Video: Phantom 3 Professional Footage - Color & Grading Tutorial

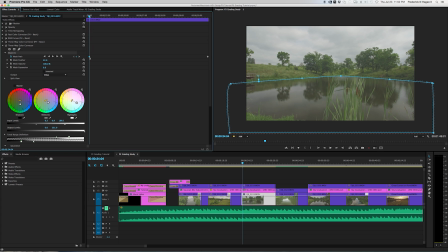792s
I'm sorry, not a point doesn't appear yet, but you draw your mask, and then what you do is you click on the stopwatch tool here, and that will activate a point.
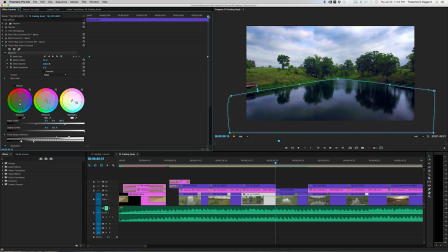802s
Then you go to the end of the shot, and you move that mask, move all those pixels, take them and tuck them, around the edge there, like that.
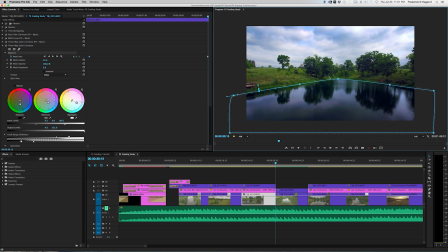819s
And as soon as you do that, as soon as you change one of these points, it's going to draw a new keyframe right here. So what happens now is that matte or that mask will morph with the movement
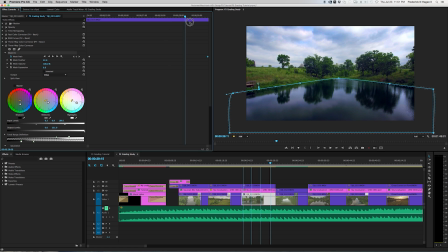832s
of the water like that, only affecting the surface of the water. And I'll show you the mask off, the color with it off. I'll get rid of the path.
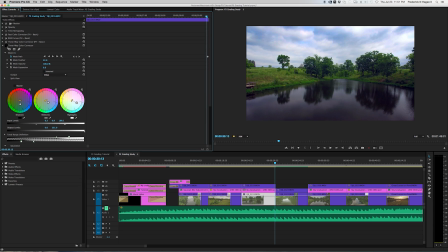845s
See, with it off, it was kind of, to me, that was kind of purple, looking, and it didn't to me, it didn't match the shot. These are really kind of cool blues up in here, and not a lot of reds.
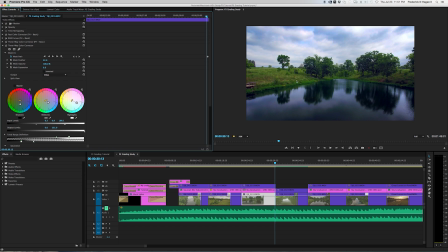859s
And so with the three-way color corrector on just that, I pulled in a little bit more of these greens and gave it more contrast and made it brighter.
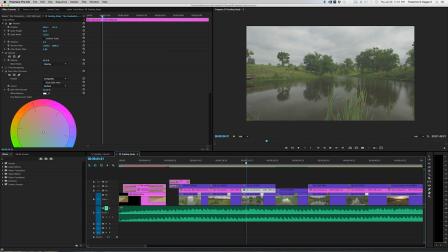867s
And then the other thing about this shot is the sky was just not punchy enough for me.
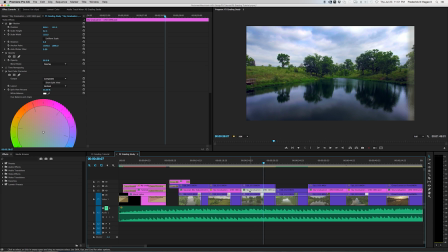874s
There's some real pretty soft clouds there. So what I did was, this is a great little trick in Photoshop,
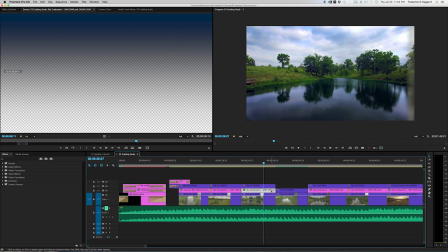882s
create a square. This one's at 3840, so 4K size. So that means 3,840 pixels wide. And it's just a graduation up here from solid, kind of a royal blue, to nothing, to 0.
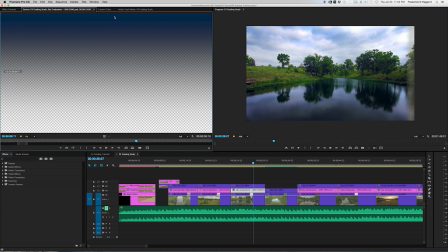900s
And then save that as a Photoshop file, PSD file. Then bring that in to Premiere. Drop that over your piece of footage, right, like I've done here. And then select that layer.
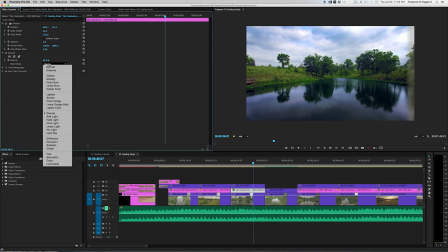914s
And what I've got is the opacity. Set that to overlay. I'm going to set it to normal and show you what it does.
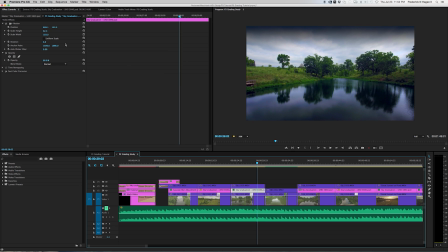921s
When it's set to normal, obviously that looks crazy.
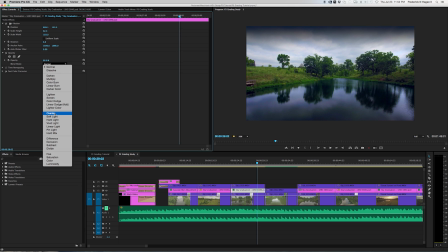925s
But when you set this to overlay, it doesn't affect the highlights.
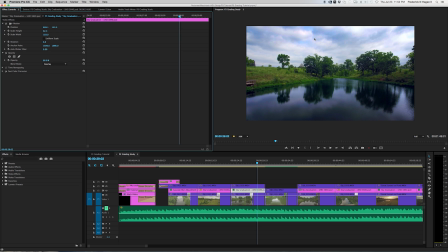932s
That's what's great about it. It only affects where there is saturation with the blend mode set to overlay. So without the graduated graphic that I built in Photoshop, you get that. It's before, after.
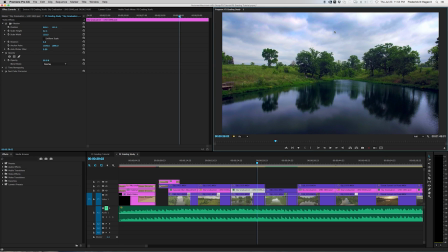949s
And you see after how it brings the detail and that tonal range back, that the dynamic range, it really lifts that up where you can see the definition of the clouds and the blue skies. It just makes it a prettier shot. So you've got the before, and then I'll play it.
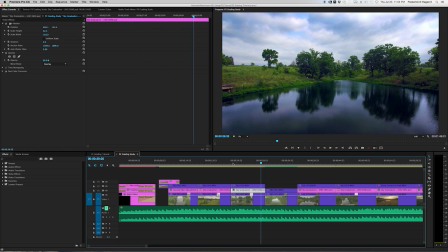968s
And there you go. That's your shot. The next one, this one was kind of nuts.
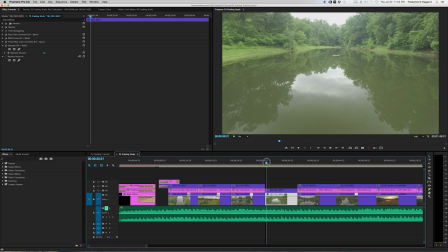974s
When I shot this, I didn't think it looked good at all. I thought, what a drab, flat, ugly, but you know, we'll see. But turns out there's lots of great stuff here in these pixels.
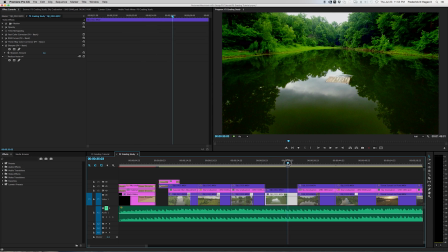988s
I'll show you. Go ahead and sweep to it. And this one was pretty straightforward. This is the 3-way color corrector and RGB curves.
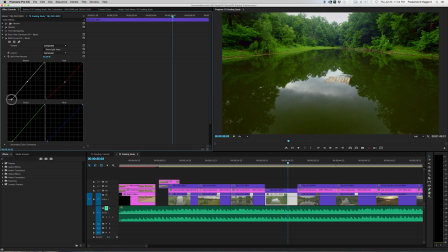998s
You can see where I've brought my highlight, or my darks, sorry. My darks way in, really super dark.
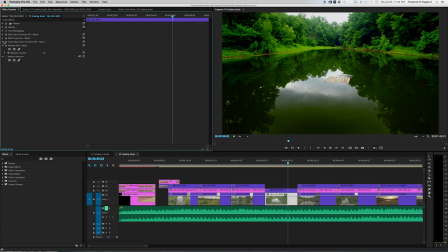1007s
Left my highlights alone. 3-way color, I don't think I did anything on that one, okay.
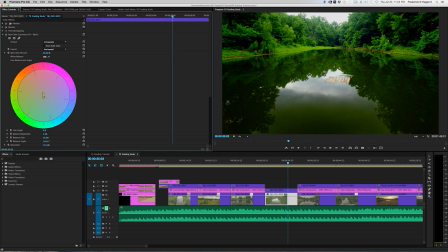1016s
But that's pretty much what I did with that shot. There's a little bit of change to the white balance here with the fast color corrector.
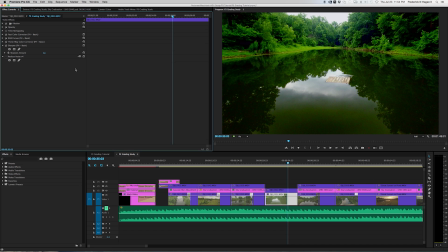1024s
But that's pretty much what I did. Now the only other thing I've done here that's, I guess, cheating a little bit, requiring more stuff or more equipment or a different filter, is I have used
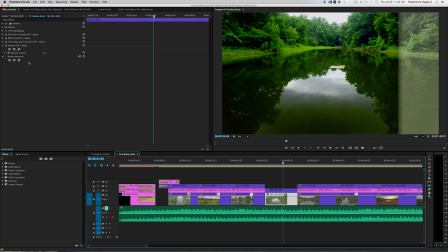1038s
reduce noise.
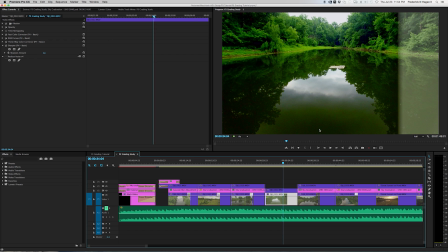1039s
This is Neat Videos reduce noise, because in here I was starting to get all kinds of different, you can almost see these little red pixels from pushing the shadows so much. So let's see if I can get that back.
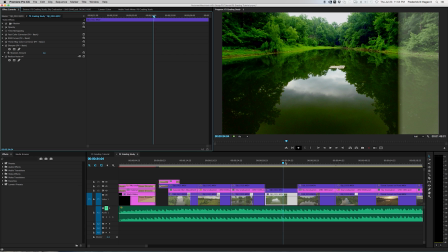1059s
But the noise reducer helps a tremendous amount in getting rid of all that. It almost looks like chromatic aberration. There we go.
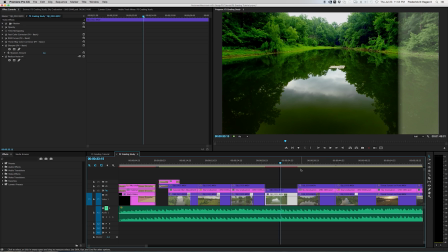1073s
So now you can see how clean and smooth that shot is. I'm not going to play that because it's got to render that with that filter on there, but you get the idea.
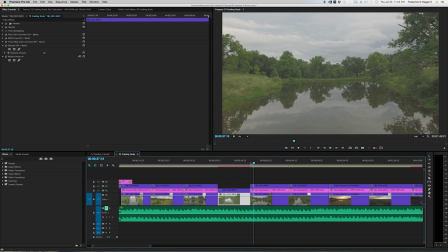1081s
Let's go to the next shot. Again, this shot is very similar to the one right before.
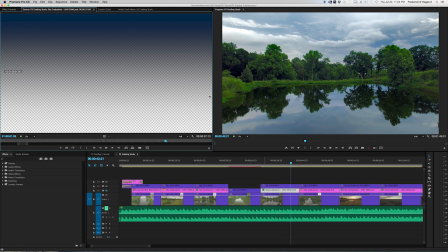1092s
And the trick here, again, was using this graduated tone laid over top of the footage.
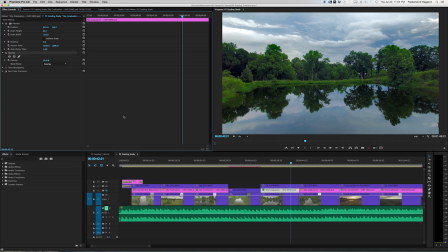1098s
And then the opacity of that graduated tone, or that graphic I built in Photoshop, is the opacity blend mode is set to overlay at about 58%. So you can see without that graduation, oh, that was without, and that's with.
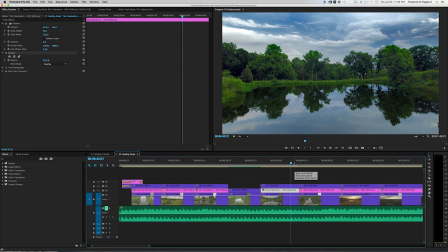1116s
Without it, you get that, and then there's with. So it just brings out some of the tonal range in the darker areas.
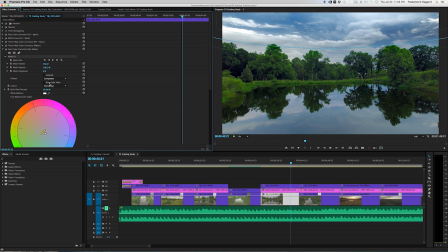1125s
And again, I did the same thing to this one with the water. Hold on, it's not the water.
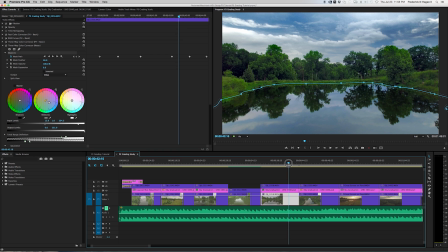1135s
Same thing, traveling matte. And you can see the points here. Those are places where I've adjusted the whole matte, so it'll morph from this pixel to that pixel.
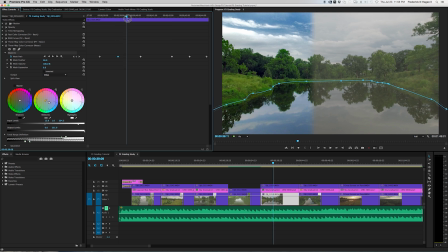1144s
The path has changed, so it moves and morphs with the shape. And you notice it's got a slight feather. It's very slight, but 28 pixels.
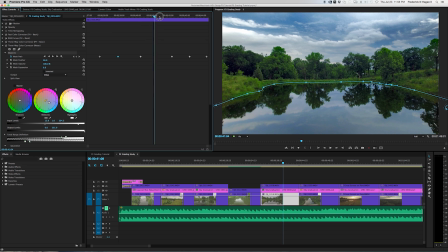1154s
That's so you don't have a hard line, you know, right there of whatever color change you've made.
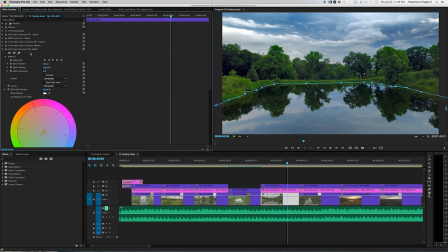1163s
And then the final thing was I did one more mask up here, and I did this to kind of darken these. So that's without it. You can see this path. Back out a little bit.
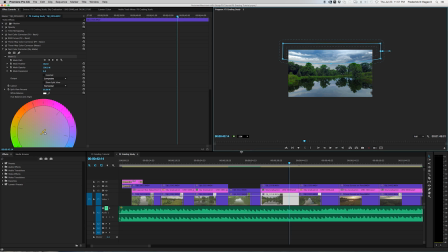1179s
Too much. There's the path.
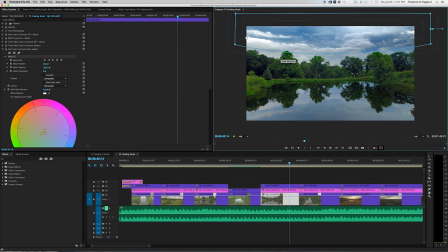1183s
It kind of masks and fits this shape, kind of an ellipse shape. But without that, that's what it would look like. But with it, and look at the feather I've got on this. That way it doesn't affect the treetops. It blends into the treetops.
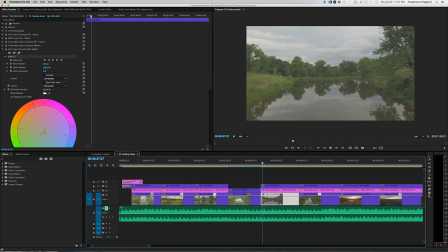1202s
But that gives you more definition for the sky. So that shot starts out, and then that's what that looks like.
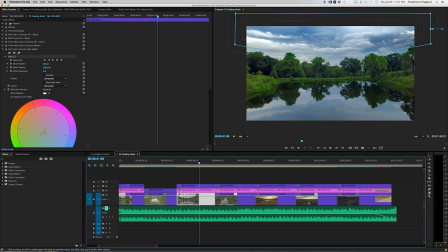1213s
Let's see. Got one here. The sunset one is a lot of fun.
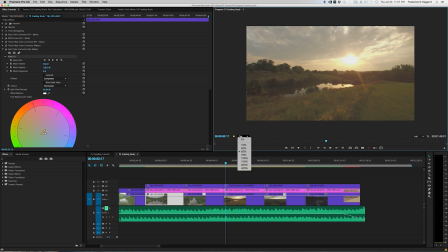1223s
Again, you can tell how I shoot, you know, with the contrast being down to -3, and shooting the log profile, saturation at -2, you get a wonderful flat image.
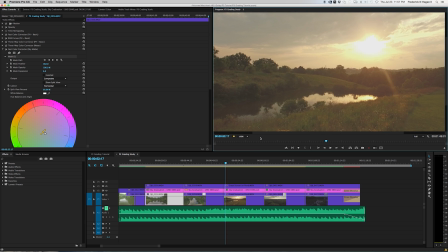1235s
And I say wonderful because it is. This is the kind of image that you can really work with.
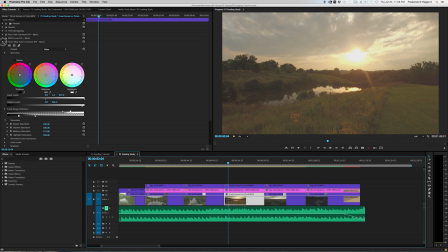1241s
For this one, same color corrections.
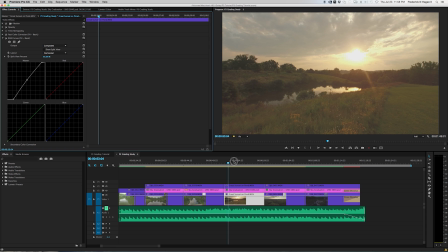1246s
Use the RGB curves on this. Let me scroll up to where it changes. There you go.
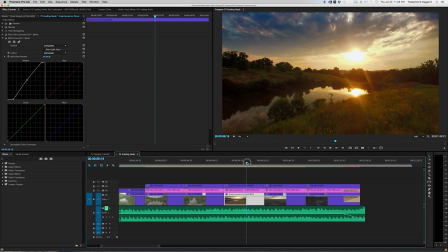1251s
So you can see how that changes. What really helps this shot again is that graduated file that I built, because I'll turn that off.
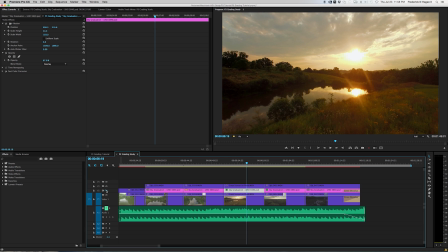1262s
And you can see it's just kind of an orange shot, which is still, I think, a pretty shot,
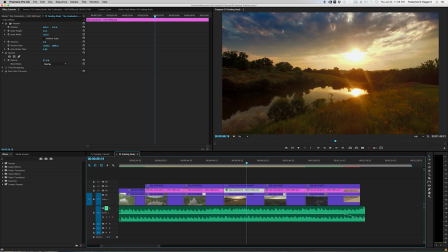1266s
but you add this and you bring more colors back into the spectrum other than oranges and yellows. So you get the blues back and some of these light pinks and purples. Then the final shot I have here, I thought I'd go ahead and throw in a low light shot.